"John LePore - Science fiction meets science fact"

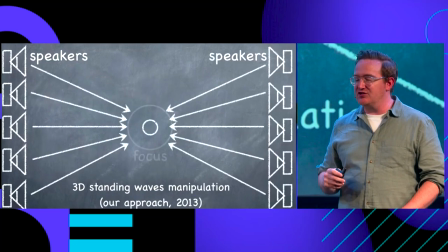978s
And so we took this principle and this concept and we extrapolated it forward and started saying to ourselves,
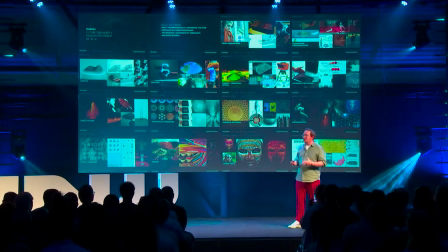985s
well, if you were using that same kind of technology with the ultrasonic sound waves and instead of styrofoam particles,
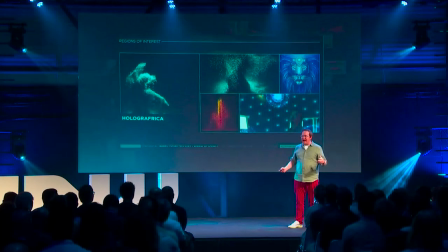992s
you had vibranium, then we could have a really exciting and really interesting technological paradigm. So we went to the director, Ryan Coogler, in our very first presentation.
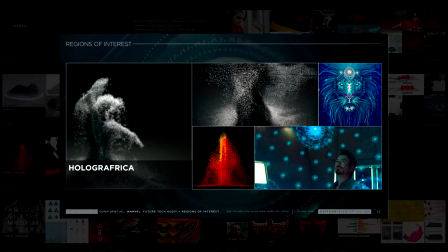1004s
We went through all these different phenomena and references, and we said, we think there's this opportunity that rather than Black Panther being a film that's filled with holograms made of glowing light floating in the air,
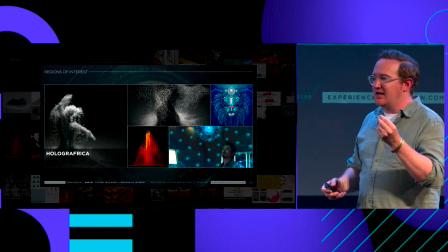1018s
It could be this very physical concept of vibranium sand that would levitate in the space,
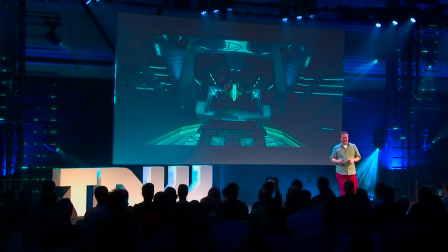1026s
create three-dimensional sculptures, and ultimately appear in the film something like this. So this is one of the first scenes in the film where we see the vibranium sand.
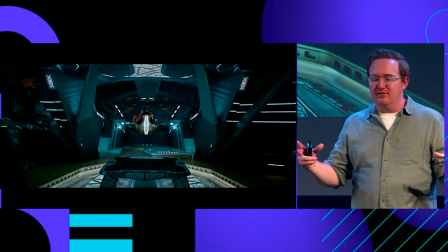1038s
It's creating a sort of like tactical map of Black Panther's enemies down on the ground below him.
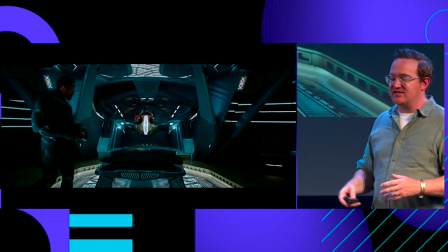1044s
And he's able to see this very physical representation of the landscape around him.
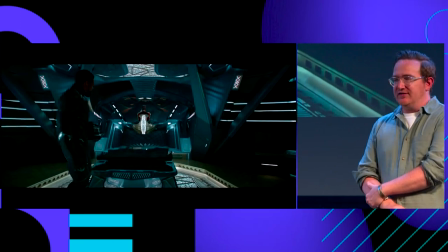1051s
To get it to this point, we did all different kinds of tests and experiments and tinkering.
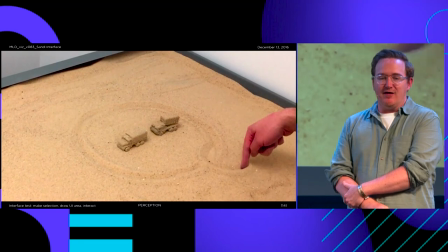1056s
We built our own sand table in our office just so that we could physically feel sand
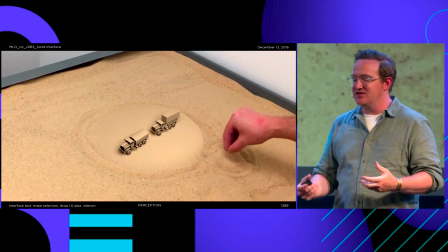1063s
with our hands and have that inform the sort of decisions that we were making around how to interact with it,
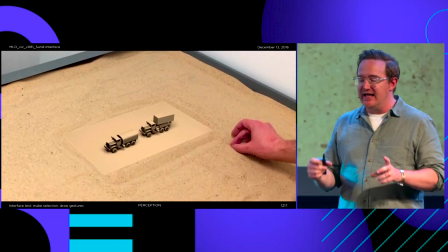1069s
how to work with it. We even went as far as playing around with embedding digital displays into our sand table so
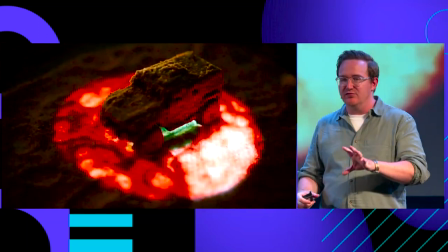1077s
that we could see what would happen when light would sort of shine through the translucent qualities of sand crystals.
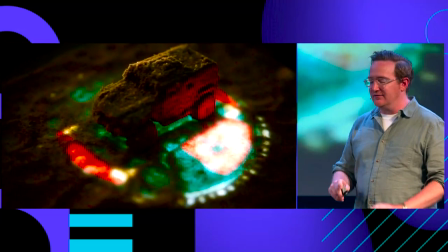1084s
So, all of this work ended up appearing
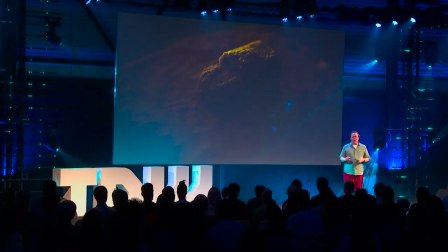1089s
in the film Black Panther in a wide array of different ways.
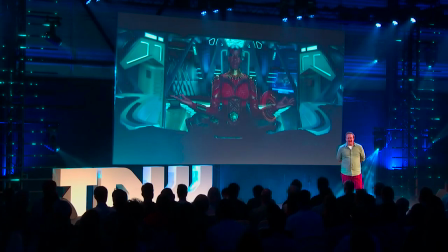1095s
So, throughout the film, we get to see this vibranium sand motif used for all these different purposes.
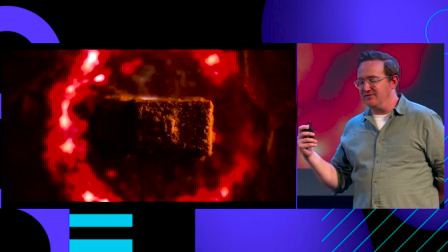1103s
You can see right now playing a montage of a lot of the different R&D and tests and experiments
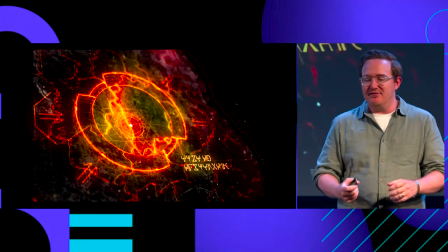1109s
that we had put together. looking at ways that rather than interacting with it with touch screen gestures at times,
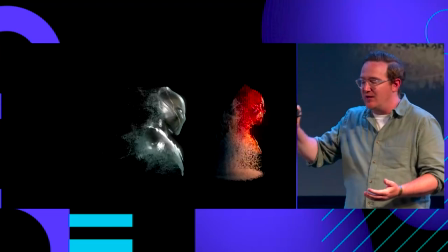1116s
you can just brush it away with your hand.
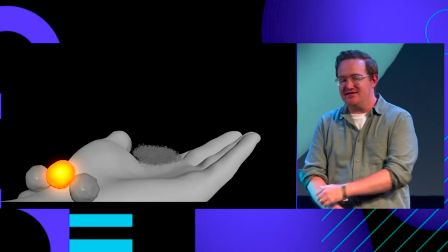1118s
We used it to create communications devices to have this sort of volumetric Skype control
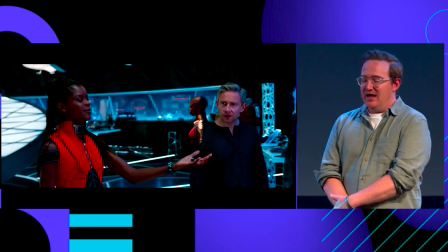1126s
with the characters within the film. There was all these different fun applications.
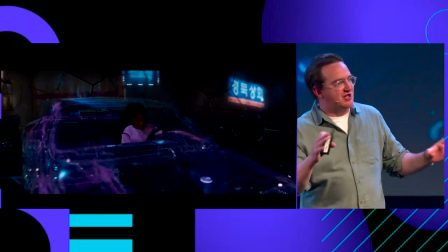1132s
It even was incorporated into this awesome car chase scene that unfolds in the middle of
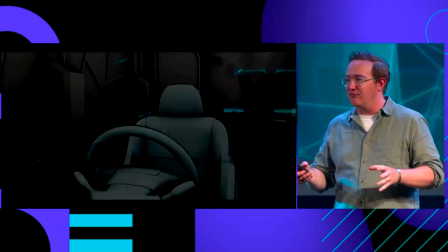1137s
the film where a car is being remotely controlled from across the globe.
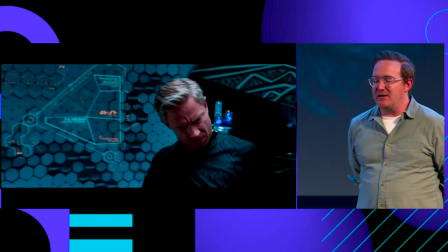1143s
We incorporated these ideas, these paradigms into the film in so many different ways.
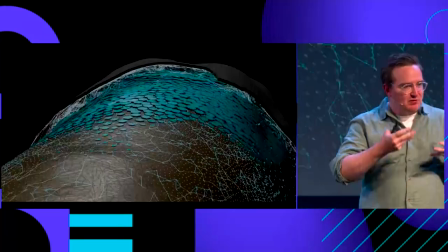1149s
One of my favorites was even the way that Black Panther's suit sort of activates and builds on around him as he's jumping into battle, into action.
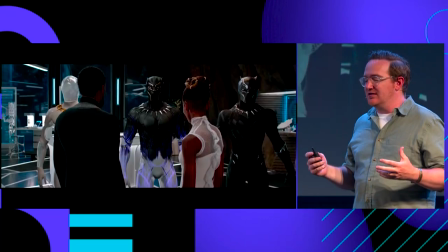1158s
And for us, these opportunities were so exciting, and they kept multiplying.
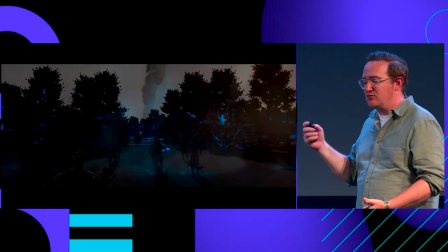1164s
The director of the film, Ryan Coogler, came to us and said, hey,
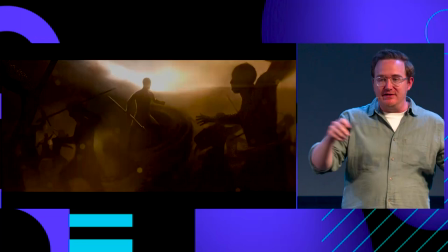1168s
we want to open the film with a history of Wakanda sequence and it should all be rendered as if it was Vibranium Sand telling us that story.
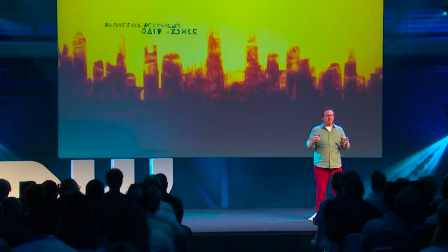1176s
We even closed out the film with a closing title sequence that plays almost like a music video celebrating the conclusion of the film.
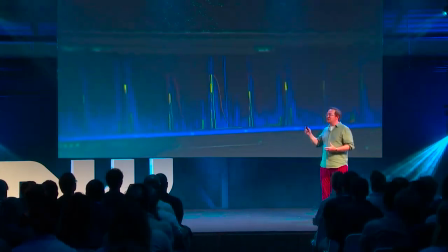1186s
This was so much fun.
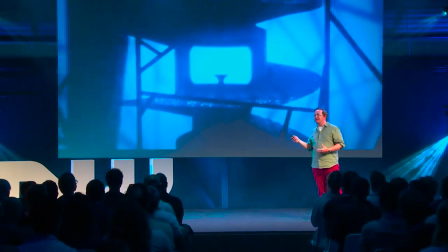1188s
One of the most exciting aspects of this was that they had an original song made for the title sequence by Kendrick Lamar, which that alone just kind of blew my mind.
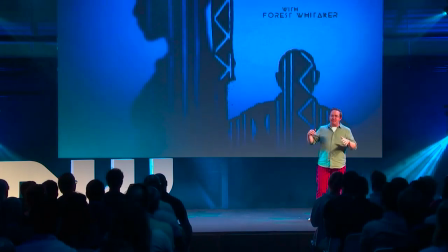1196s
But we were able to take Kendrick's song and pipe it into our particle simulation
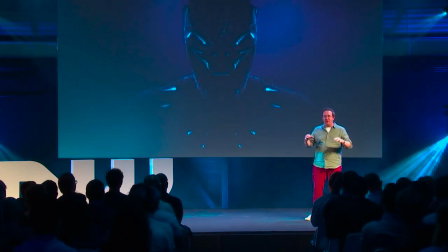1202s
systems so that the music would actually control the movement and the vibration of the sand. So without question, Black Panther, for me, absolute favorite project to have had an opportunity to contribute to.